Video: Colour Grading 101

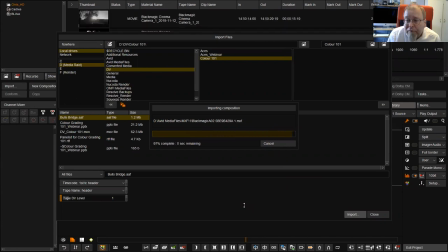quick so it's importing the media and doing it let's say
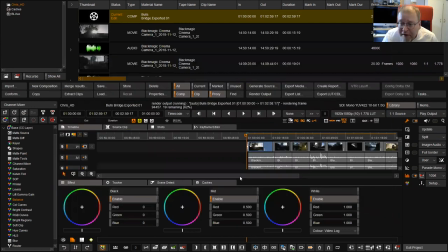close to that and I've got my timeline so there's my timeline what I'll now do is go to memories here
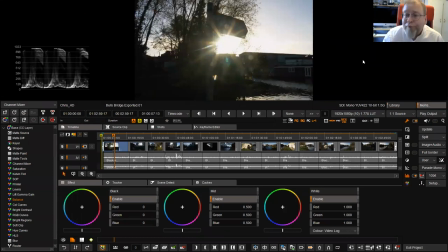and I've got my picture and I can see if the picture doesn't come up if you right click and click on fit you'll get a I've got my scopes to the left so I'll look at my first picture and it's a tiny bit contrasting so what I'll do
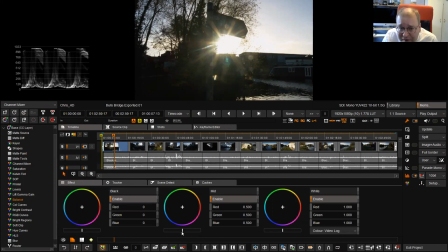is just put a bit of mid-tones the blacks aren't too bad it's the mid-tones so I'm going to stretch the mid-tones a bit and
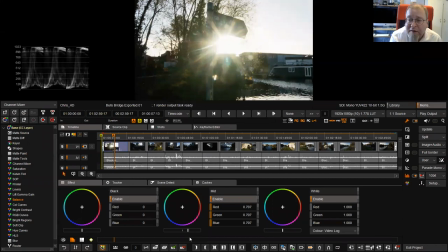I use my panel to do that because it's more it's an easier way to do it I'll take my gain down a little bit move that to the side because you can't see and now I've bit more range in my image.
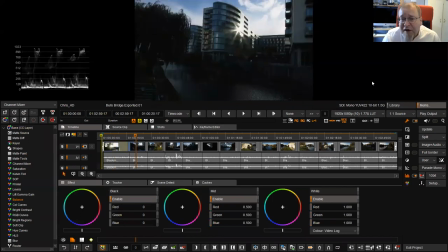I'm going to go on to my second image. Now this, when I shot it, I was deliberately trying to save the sky, so my mid-tones again are a bit dark, so I'm going to bring up the mid-tones and as you see it's starting to look quite nice. I'll bring down the low lights, and I just sort of save those highlights. I've now got quite a nice image.
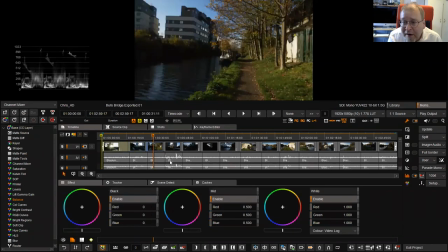Third image, a tiny bit mid-tone crushed, so I'm just going to bring down the mid-turn. As you can see this is this is a good image and as you see if I if I put too much lift in it you see it goes milky and if
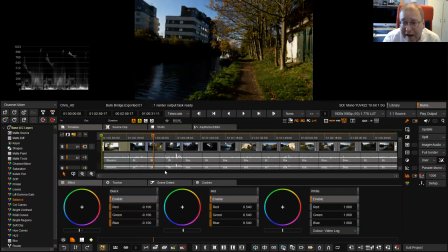I bring the lift down again it all crushes down and you black crush so I'm aiming for that nice value where it
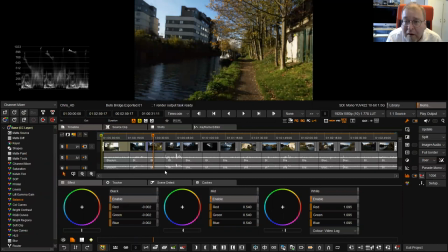looks nice on the gain front I can put more and more gain up but as you see straight away up
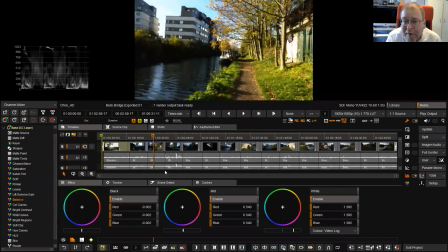up by the two tower blocks you're starting to see the sky burning out and I'm losing all that nice sky detail,
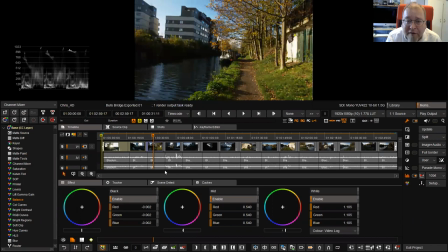so I wanna come down, I'm gonna come down to about there, so I've got all that nice sky detail, and my narrow bow is looking nice now, so I've got a nice image.
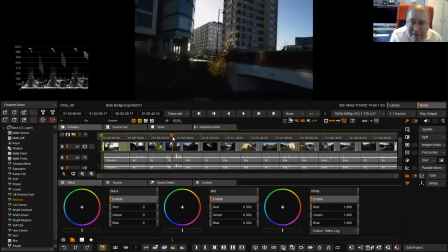So onto my third image. Again, I've exposed this for the sky,
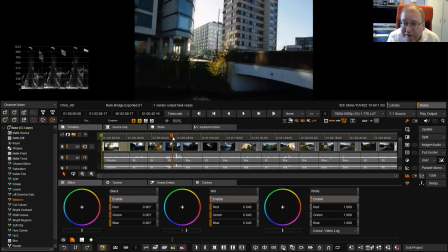so gonna bring up the mid-tones, I'll bring up a tiny bit on the shadows, and that's now starting to look quite nice. There's nothing in the sky, so that's that. go on to my fourth shot,
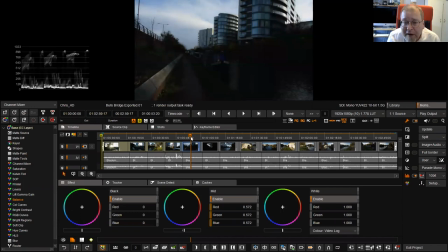oh dear yes plenty in these pictures so
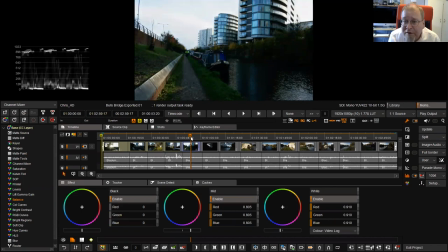again I'll take that down and I've got quite a nice image now this
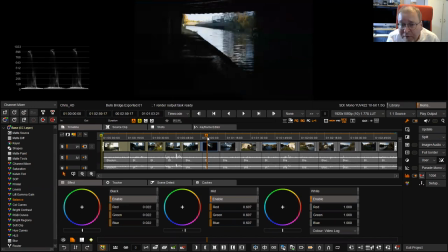one was intended to be dark the footpath's not very visible so it's
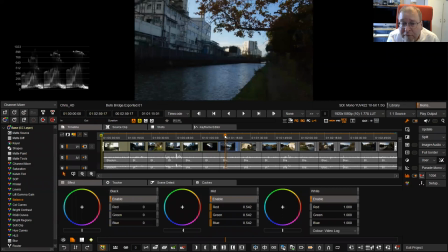just a nice image nice
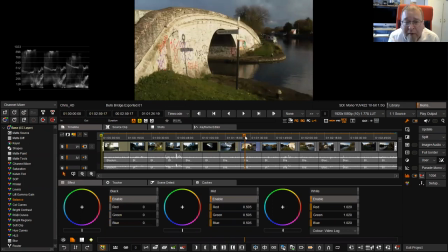image of the bridge tiny bit more gain perhaps just to bring it up to the highlights yeah So it's all about getting a nice even level on our timeline just
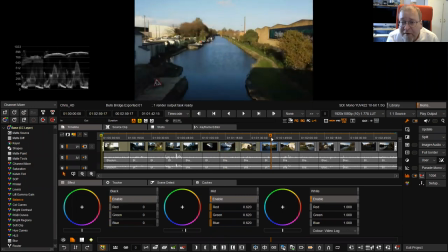bringing up the mid-tones making it look nice
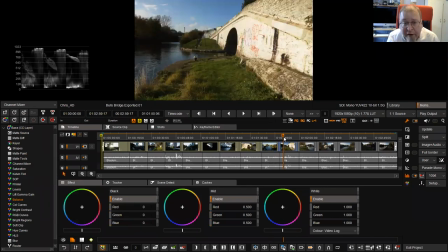it's really nice I'm hardly going to touch that bring
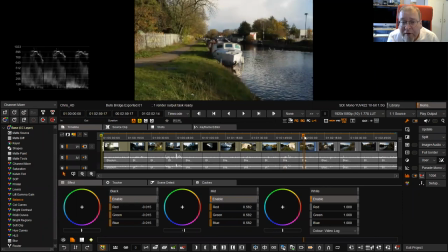up the mid-tones a little bit just crush the blacks a little bit nice
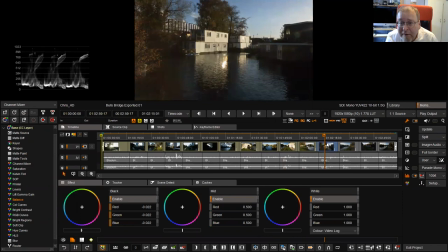this one the flare has gone down the lens so I'm gonna crush it a little bit just to get rid of the flare and just stretch the mid-tones and that's a much nicer image, unless you like the flare, some people like the flare.
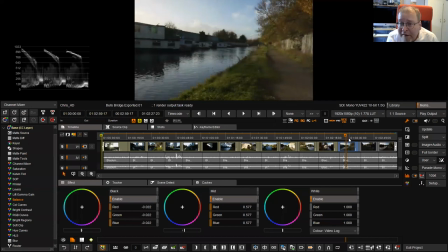Getting a little bit flary, it was getting towards the end of the day and the Sun was coming down. There we go, that's quite nice.
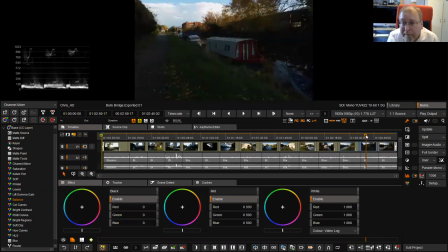Just stretch the mid-tattens.